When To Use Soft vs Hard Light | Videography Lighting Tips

Well, why does this come up? Well, because on a wide shot, you don't have the ability to just bring in a light really close and have a light like this. It's like three feet by three feet. That's really close to me that produces really soft light. on a wide shot in order to get that same level of soft light, I might have to have like an eight foot diffusion or a 20 foot diffusion or a 50 foot diffusion.
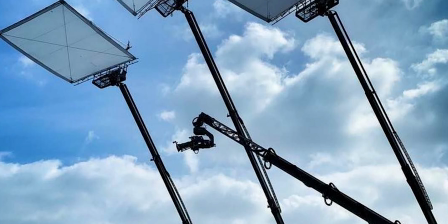517s
That's why you'll see in movies and like maybe really, really high end commercials, you'll see them using like 50 foot diffusions or 50 foot solids for negative fill. And they've got them up on cranes and they've got these huge crews and all this time and these big budgets. And you know, you don't see that very often because it's really hard on a large scale, on a wide shot to get really soft light. And so in that situation, typically what you're going to do is just don't worry about it, honestly.
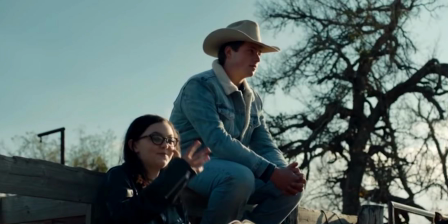545s
What I would do on a wide shot is just kind of backlight my subject so that I get that light and that shadow so that things are looking good. We've got that shape and that contrast, but don't worry too much about making the light look perfect on your subject's face on the wide shot because the reality is that nobody's really going to be looking that close,
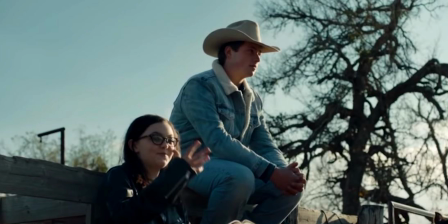564s
and it's probably just fine.
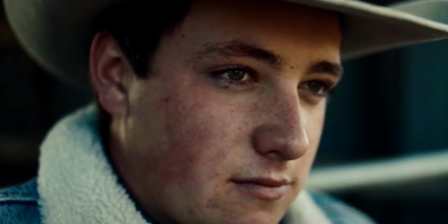565s
But then when you go in for the close-up, that's where you bring in your bounce and your diffusion and your negative fill and everything, and you start shaping the light and getting it looking just right so that you can make sure that you're finessing that close-up,
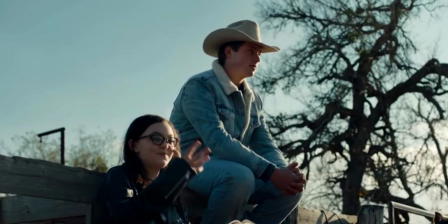578s
make the close-up look really amazing, and then the wide shot is kind of where you just rough in your lighting, get it kind of generally in the right place, and usually it'll work out just fine. So there you go.
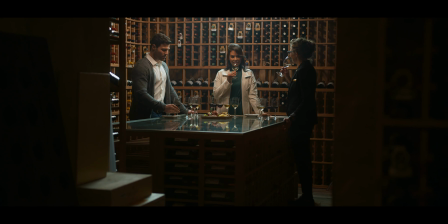588s
So there's a quick look at the differences between soft lighting and hard lighting and in what situations you might use soft versus hard lighting.
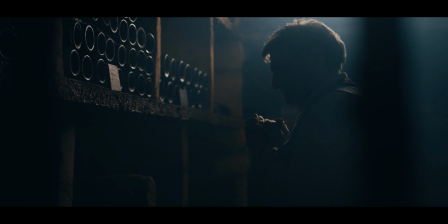595s
Now obviously there's a lot that goes into lighting and cinematography and making lighting look cinematic and there's more to it than just whether the light is soft and hard and so if you're somebody that's a filmmaker and you want to learn lighting and really understand the principles and the theory of lighting so
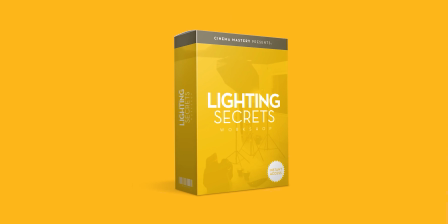610s
that you can shoot truly cinematic images, I want to invite you to check out my lighting secrets course which I'll link down in the description below.
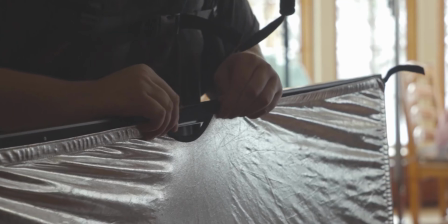617s
The course takes you through my entire approach to lighting how I look at lighting how I approach a scene and how I light my scenes So that I can get
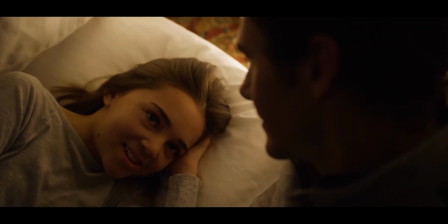624s
cinematic images anytime by walking through the exact same process on every single set So go ahead and check it out. The link is down in the description below If you have any questions about this video, please let me know down in the comments and I will see you on the next one